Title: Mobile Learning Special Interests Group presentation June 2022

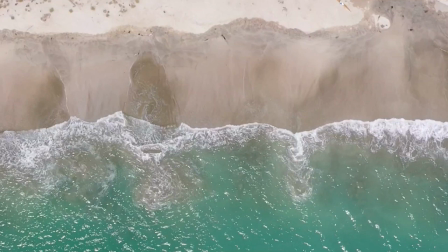(12:17)
As long as you're not flying too high up and hovering, you can get a little bit more energy out of a battery. So we're on to something now. So you can now start to see how the successful
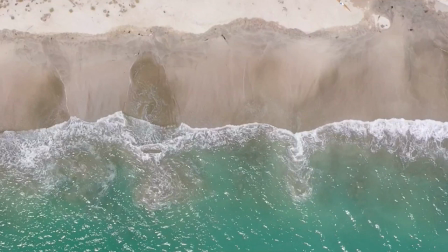(12:32)
filming using these small drones can really be beneficial.
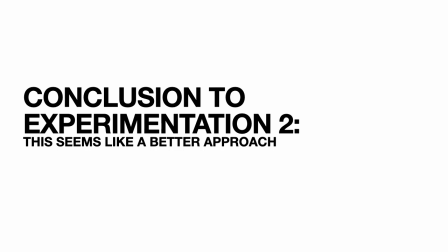(12:40)
So the conclusion to experiment 2 seems a bit of a better approach.
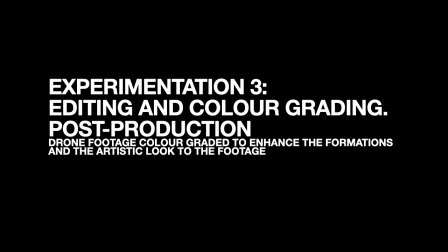(12:46)
So what I did next, I did some experimentations in the field. I just got my laptop out, and I did some quick colour grading under the tree to see what the footage was going to look like.
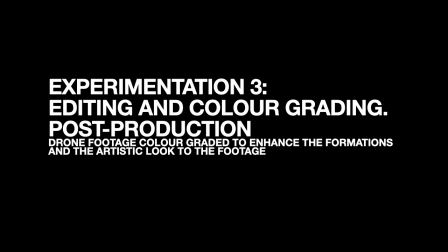(13:02)
And what I would then do is bring that back to the studio later on and then do some proper colour gradings. But I like to do some experiments in the field as well, just in case if it wasn't working, then I know I need to take some more footage.
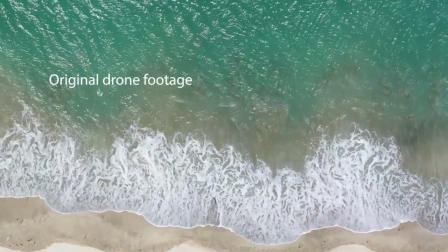(13:22)
So this is quite interesting.
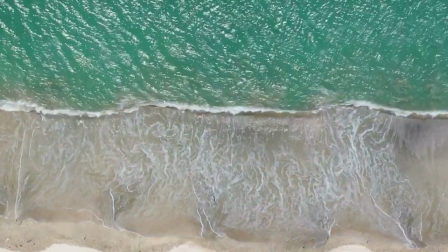(13:25)
So what I'm showing you here is this is the original footage taken, and that's what it would look like on the day.
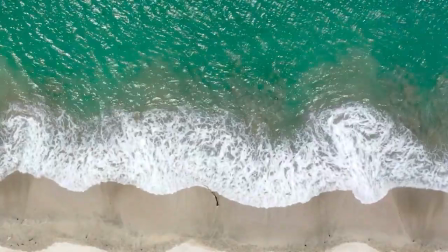(13:33)
So I wanted to make it more dramatic. So I then started to look at the colour grading.
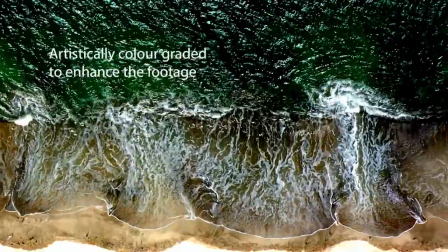(13:39)
So I've gone to this artistic colour graded to enhance some of the footage.
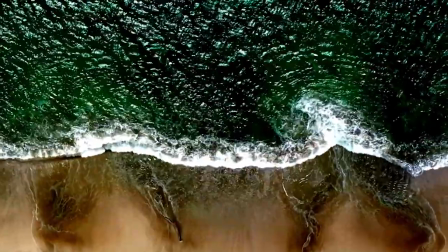(13:44)
And something really interesting happens here. See, I'm just zooming in here.
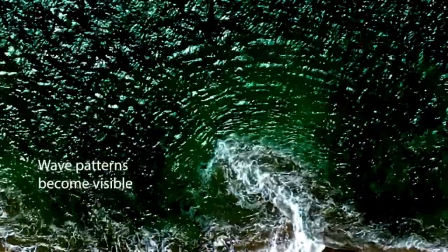(13:49)
There's these wave patterns kind of moving back.
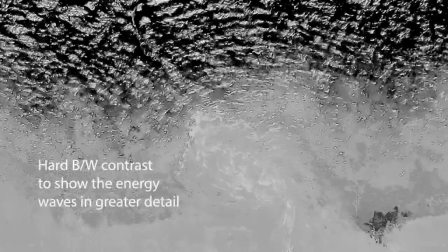(13:55)
And to make it clear, I just put it in black and white and enhance the contrast.
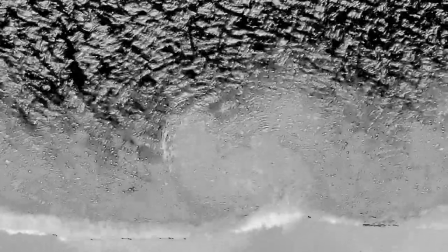(14:00)
And you can see these patterns moving back. This is really interesting, and it was totally unexpected. So due to the changing of the colour, it then revealed all this different information which hasn't been seen before.
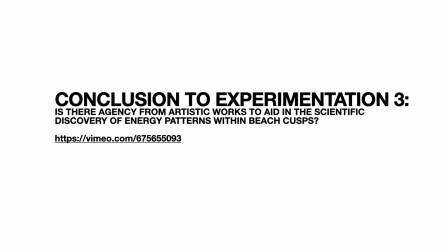(14:20)
So that's very, very, very interesting. So the conclusion to that is is there an agency from an artistic works to aid in the scientific discovery of any energy patterns from
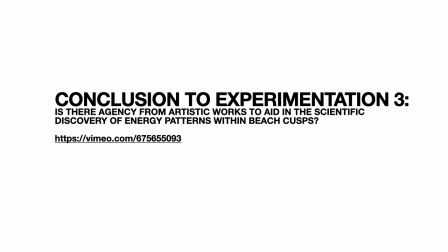(14:39)
beach cusps? And there's a link there to that shot.
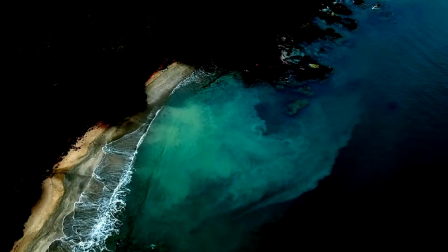(14:45)
So I'm looking for several things here. I'm looking for how can we make this, from my perspective, how can I make this into a more kind of an artistic approach, yet still aid in the scientific discovery and indeed the documenting of beach cusps.
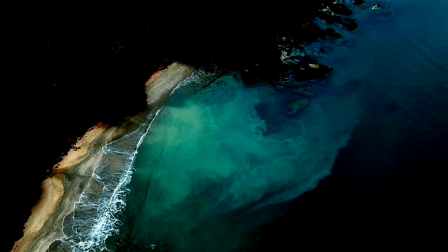(15:05)
So by color grading it, it does two things. It enhances the moving image to something which is more poetic and artistic, and in doing so it also makes it reveal some of the data that wasn't seen before.
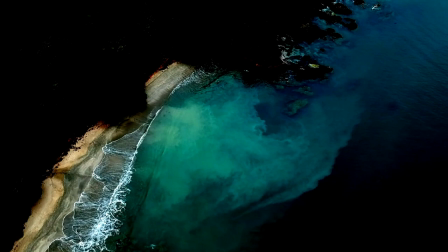(15:23)
Because if I hadn't have played with the contrast and the grading and changed the color, we wouldn't have seen all the details coming out. And we can see in here on this still shot the energy patterns kind of moving backwards.
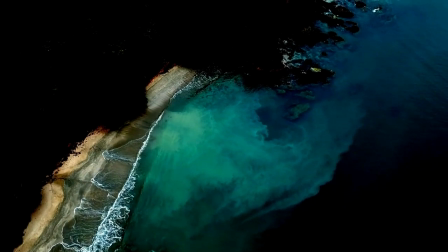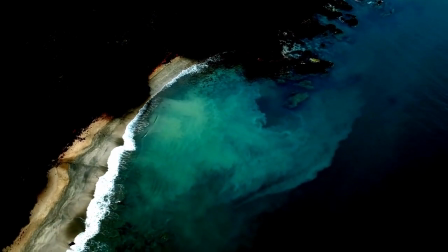(15:45)
So we can see those patterns moving back here through this contrast.
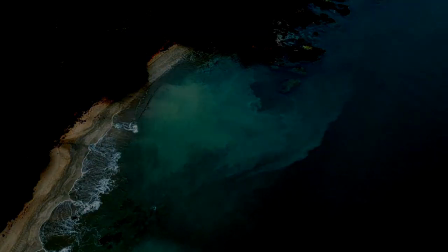(15:51)
And again, using the drone, you will get this superb footage which we wouldn't have been able to get before.
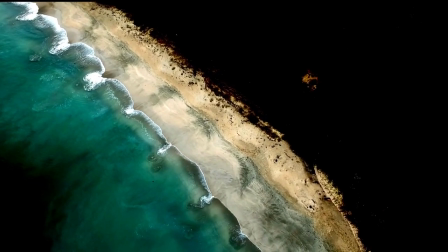(15:58)
And this is a really clear shot. So by enhancing the colours and making it darker,
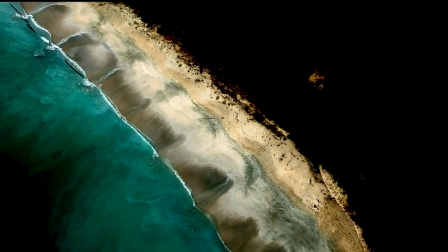(16:05)
when the waves retrieve back, it almost looks like it's leaving a mark in black.
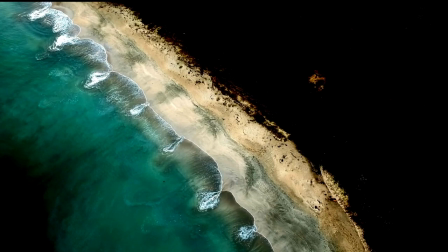(16:13)
Here are the horns. Here's the embayment, and here is quite clear.
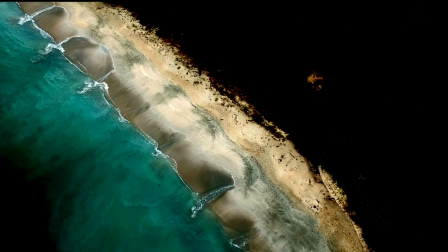(16:19)
Up here on the top left, you can see those energy patterns moving back.